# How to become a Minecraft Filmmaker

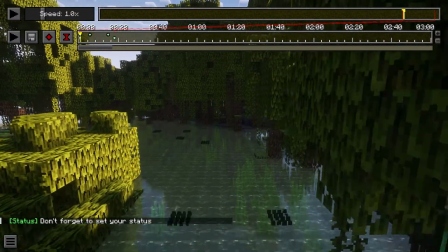I also would like to stress that there's nothing wrong with adding a few extra shots just to play around with.
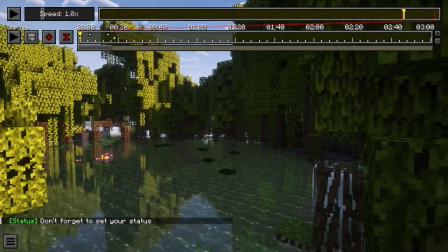We have the whole journey from start to finish in 4 shots. But there's nothing wrong with just adding a few more just in case you don't like what you got.
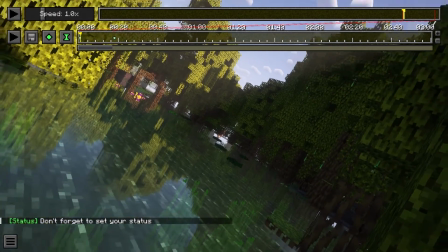And I want to experiment with the tilt feature a little bit. So then we can get more interesting shots by rotating the camera altogether.
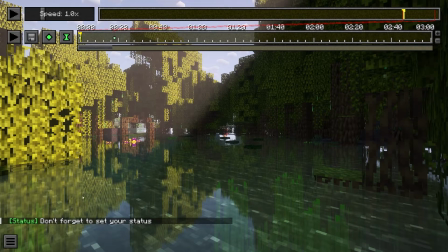So I'm thinking I'm going to want myself coming through here and just kind of passing the camera.
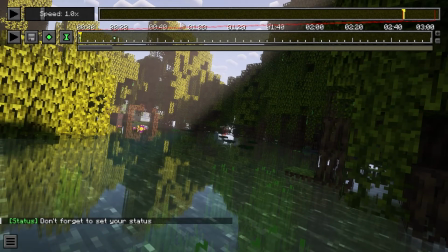And I want the camera to pull back and then slightly rotate just to give it a little bit of extra liveliness and movement in the frame.
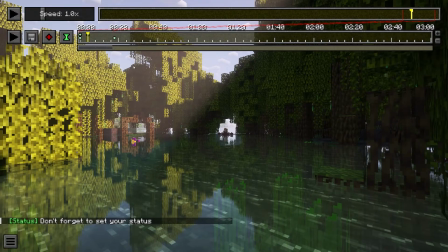And we'll place another position keyframe. And this is when I'll start to pull back.
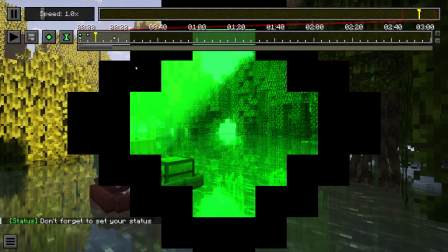So as I'm playing, start to turn here, and then I go past and right there.
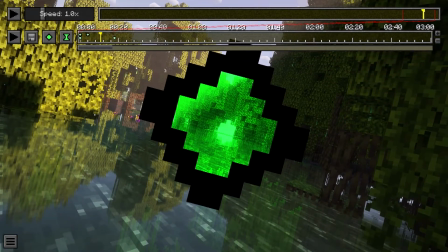And then I'll just do my tilt a little bit, just a little bit. I don't want too much movement.
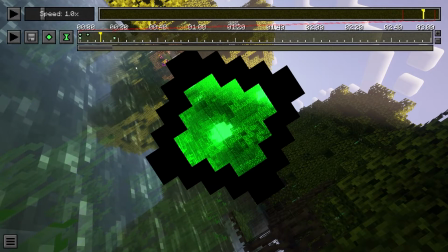So otherwise it's going to be a little bit much to handle, but obviously you can get creative with it, see how you like it.
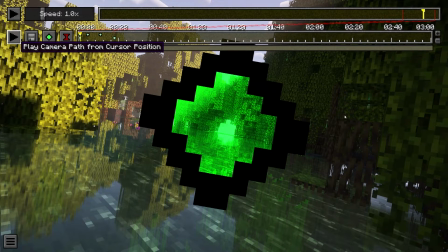Add another keyframe there, and let's go ahead and preview that just to see what we got. Here we come.
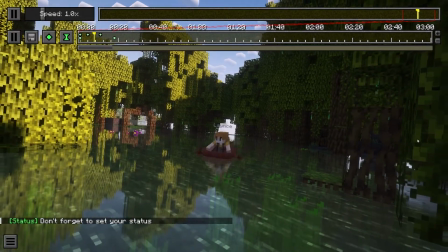The camera starts to rotate, pass through, and that's a pretty cool shot.
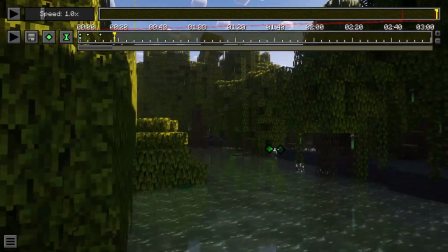One thing you should really think about is what are you trying to capture? For this scene,
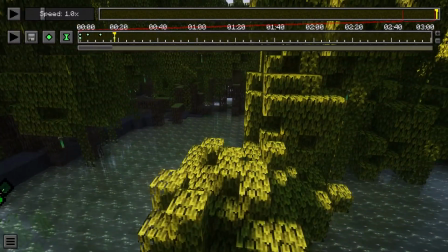I wanted to show my character moving through the forest, and so my focus was on the adventure.
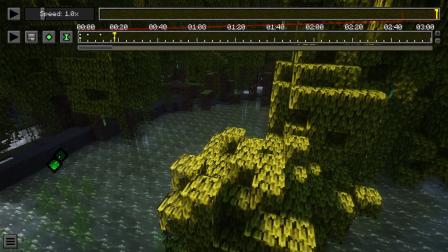I wanted to capture the environment around myself, but I wanted myself to also be the focus of it.
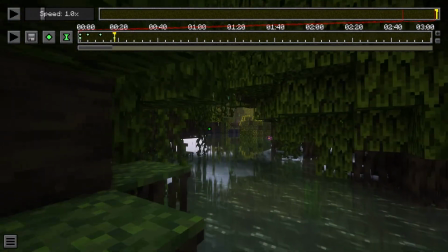The reason I chose the shots I did is because this one shows the introduction to the swampy area,
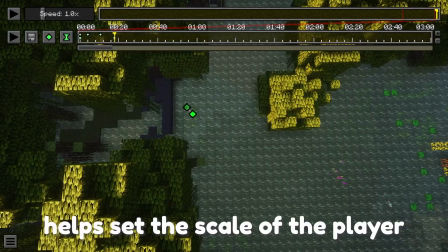the fish shot gives insight into the background, the aerial shot gives us an overview so we can see more of what we're looking at,
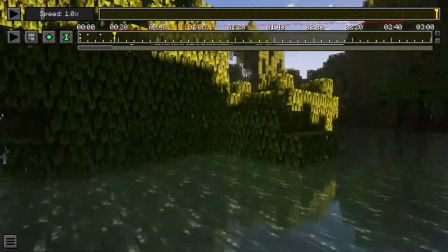and the tilt shot was so I can get some extra dynamic.
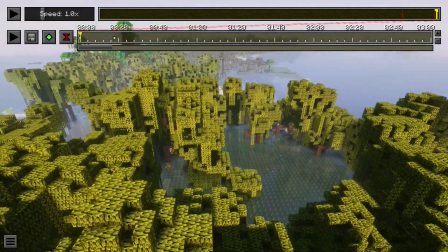I'm also going to grab some extra footage that isn't revolving around my character just so I can introduce the viewer to the environment.
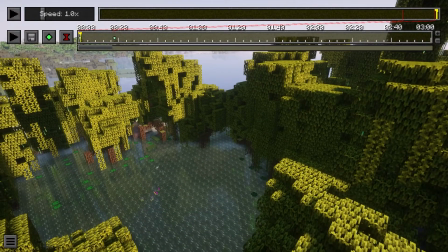So obviously, yes, we got that shot coming into the forest, but before that there was nothing.
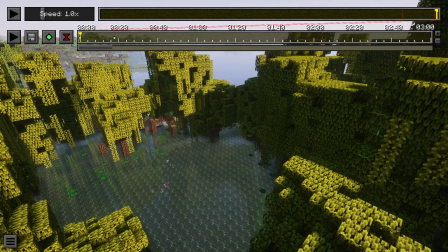So let's grab something that we can say, oh, we're in a mangrove forest, before it just immediately shows our character.
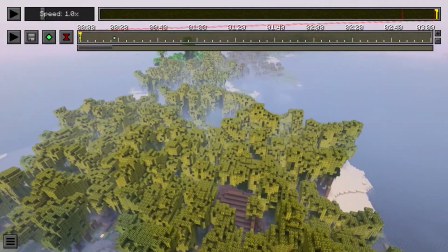So there are two ways I go about doing this. One is with drone shots. From really high above, you can really get a good view of the entire area.
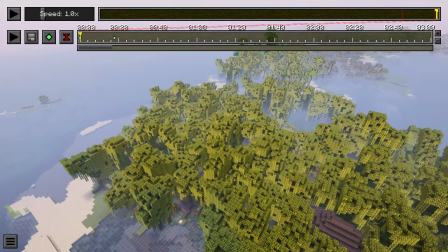This is good for setting your environment and introducing your audience to a location, but because this is a jungle, I would probably opt for something more intimate.
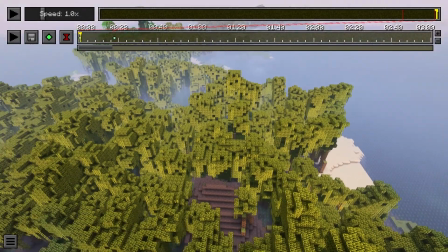This is just trees. It's not super pleasing to look at on its own, so we're gonna go a little bit closer, like this,
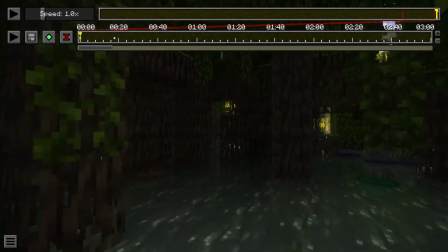to show how dense the forest is, curving around the roots of the mangrove, or perhaps some of the wildlife in the swamp.
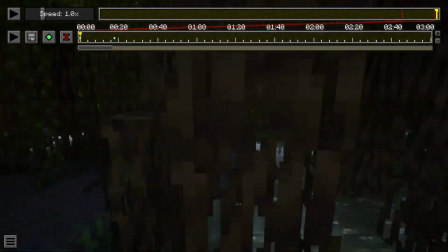Right away, we got the fish, that turtle. There's supposed to be frogs somewhere in this swamp, but I'm not seeing them.
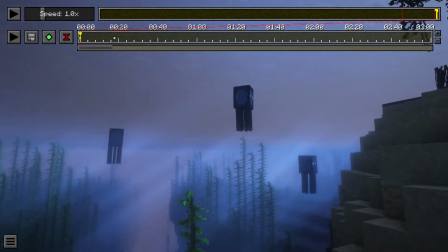We've also got squid, but this kind of takes away from our swampy ambience, so I'm going to avoid using them as a focal point.
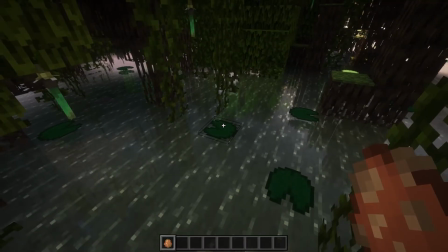I really felt like the frog was essential to getting this opening shot and introducing our location,
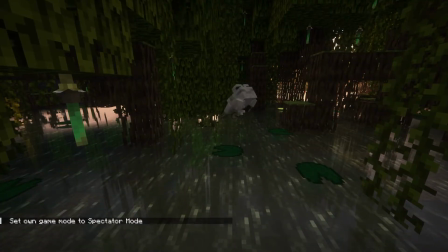so I'm going to record the frog there, let him do his thing, jump around. That was a cool shot.
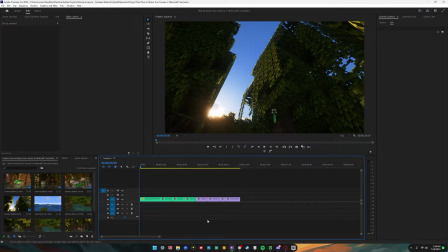That's going to be really nice. All right, so I've done a little bit of editing. I've cut together my clips, and now I want to show you what my thought process was behind it.
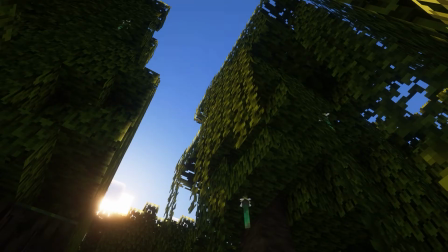So first of all, let's go ahead and watch it, just raw footage, and I'll show you what I did. So you see, I've got one showing the jungle.
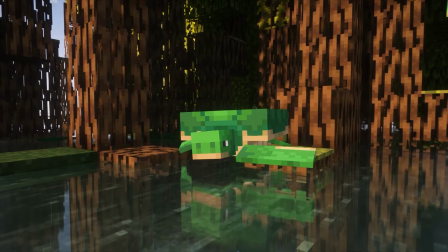I wanted it to really feel like you were small in this larger environment. I have a few different creatures there to really bring life to the biome.
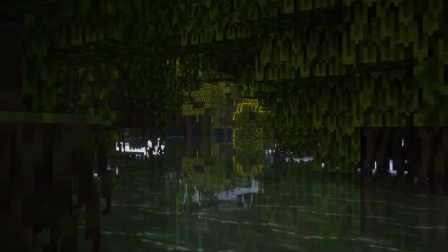We get a close-up of the frog there, and then this is when our cinematic starts, focusing on our player.
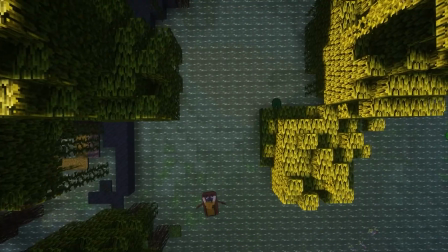Curves around to the fish shot, and then I use the tilt shot here, and then now we have the drone, and finally, oh, that was the finally.
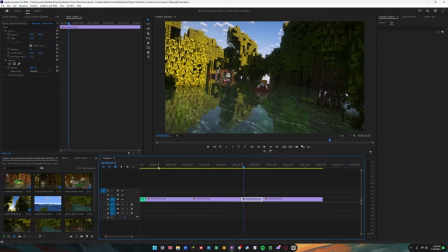So this looks really great. This is not the best cinematic I've ever done, but it's definitely a pretty cool one.
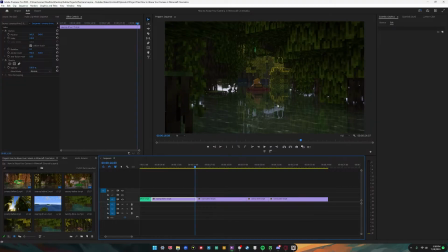I tried to make it so when I reached a certain point in the land, so right at the edge of this entrance, that's when it starts to cut to the next one, and same thing for this one. This one, the camera should be over here for this next shot.
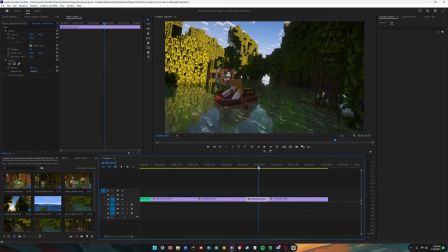I kind of rewound it a little bit just so I had more before it starts cutting. Otherwise, I would have had that as the whole shot, and that's not really much. So because of the perspective, I was able to get away with using a little bit of the footage over here in both shots. So like this section right here is the same as this right here.
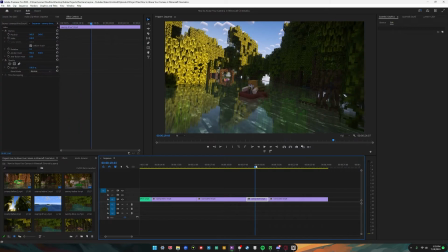And you don't really notice it much when you're actually watching it, but it does add a lot to the actual cinematic.
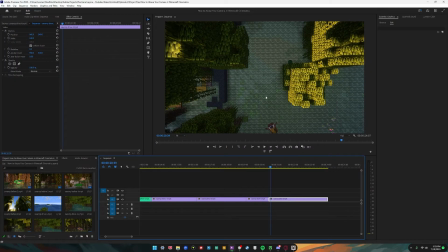Similarly to this shot, this is where our camera was before. I rewound and had that full shot, but because the whole environment is so similar, you don't really notice it all too much unless you're really paying attention to it.